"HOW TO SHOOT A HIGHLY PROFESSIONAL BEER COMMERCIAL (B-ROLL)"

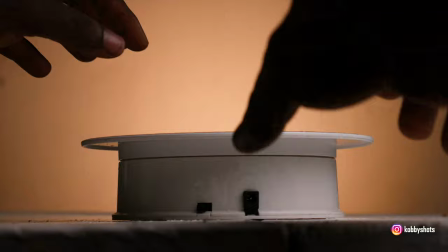4:05 I figured that having the bottle standing still or sitting still on the table was going to be very boring and so with the use of the turntable
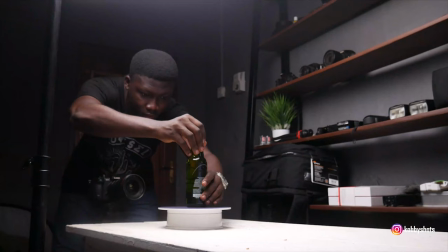4:13 it gave it that motion and made it very interesting to look at so without rotation it would review and hide the label and that was exactly why i used the turntable in addition to the lighten i used the young low yn 300 mark 3
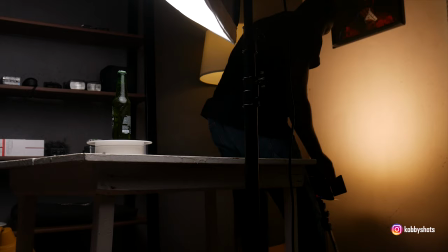4:29 i don't know if that's how i'm supposed to call it but that's what i used to give the background some character my background is actually white and so it was going to reflect any kind
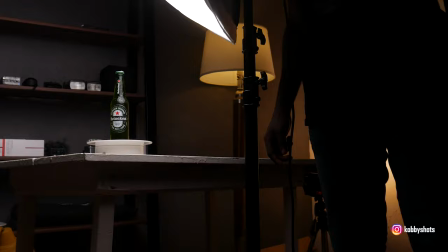4:37 of light that I blasted against it. I used this light because it's bicolor I was able to have the luxury to change the temperature to warm and that's what I
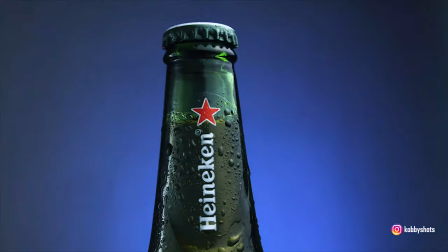4:47 used to achieve the introductory shots in the whole sequence and I also used the blue light in the sequence and this is how I achieved it because this light isn't
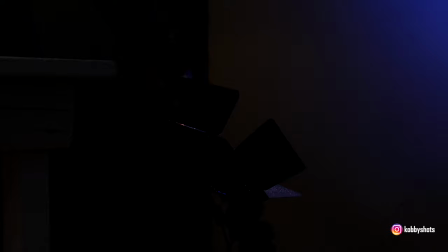4:56 RGB meaning I cannot have a lot of colors from this light I needed to use a gel which was blue and so getting a blue gel
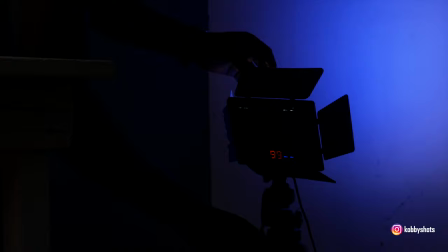5:05 i was able to change the background to give the whole atmosphere some kind of coldness to make it seem as if the bottle was actually very very cold in the refrigerator that kind of look was what i actually went for i also used the small lights the small led lights
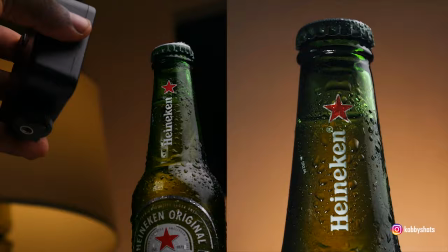5:22 this is what i used to light up the heineken in the introductory part of the video this is exactly how i achieved that first shot that you're seeing as you see me demonstrate that in the b-roll sequence bm must be
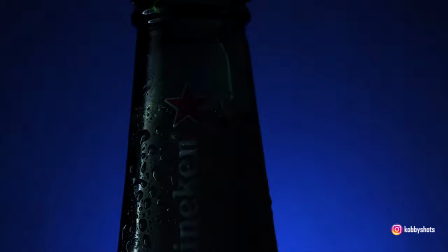5:34 enjoyed cold and so if the bottle was to be inside a fridge
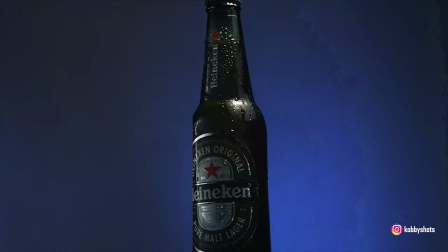5:39 and pulled out it would definitely sweat after some time setting in room temperature and so i needed to give the bottle that kind of a character because i couldn't wait and under normal circumstances who would wait for the bottle to you know,
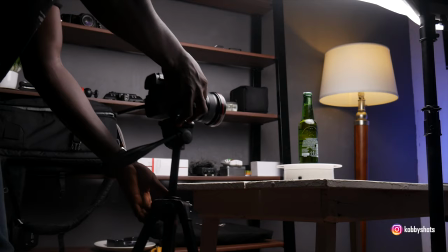5:54 become cold when you've had all your lighting setup done. So I needed to recreate it or I mean, through some means, you know, try to achieve this kind of look for the bottle. And so I researched into how I was going to be able to achieve that and I came across using glycerin together with water so that that viscosity of glycerin in addition to water would give me so much liquid to work with. This is just a perfume bottle that I emptied and I poured the solution of the glycerin and water into this to spray against the bottle. Someone would have gone for this spray gun rather but this spray gun isn't recommended.
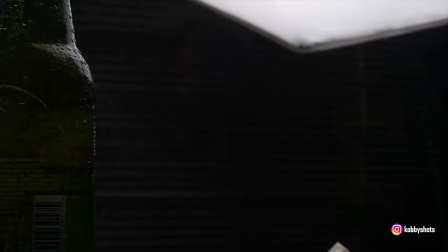6:38 I wouldn't recommend this to you because that kind of I mean outpour that it gives is too much that it would ruin your shoot and
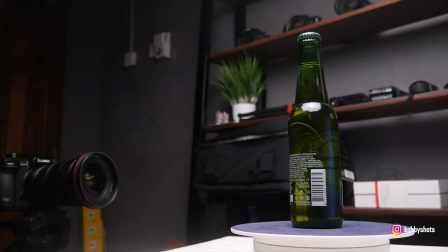6:46 so don't use this use this rather for finer particles and it will give you wonderful results so what i did was i sprayed onto the bottle as it
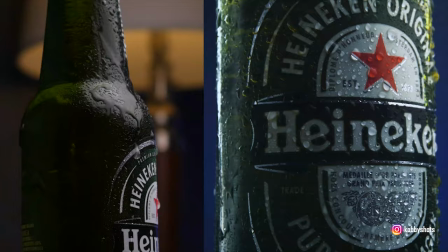6:55 was turning on the turntable as i filmed and that's what you see me demonstrate right now and that's the results next to it the reason why i use glycerin was that glycerin is viscous it has a sticky character this
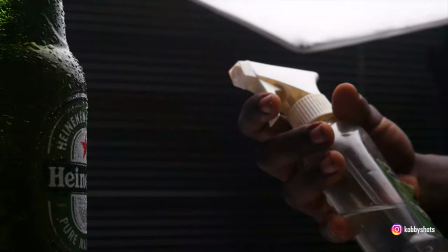7:09 sticky property in it so adding that to water is going to help you
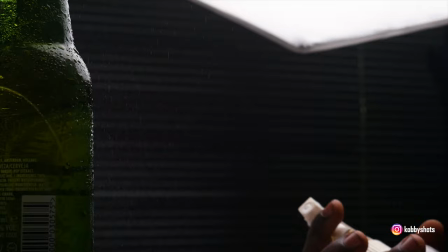7:14 get more of the solution and secondly there's going to help you have the water stay on the bottle for a longer time than usual when you
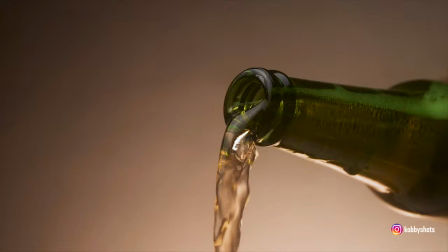7:24 would use just water to end the video i poured the beer into a glass you should always keep your glass clean because it is reflective and transparent at the same time any kind of smudge from the fingers will be very visible to the camera and so try and avoid using just your bare hands. I didn't have gloves which is recommended lying around anywhere in the house so I needed to continually clean the bottle and clean the glass anytime that I was ready to shoot and so because you wouldn't always nail the first shot I needed to continuously clean the glass the bottle and everything on set
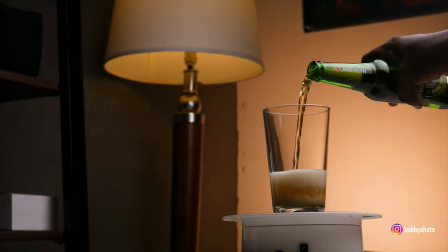8:04 so that I could ensure continuity in everything that I did.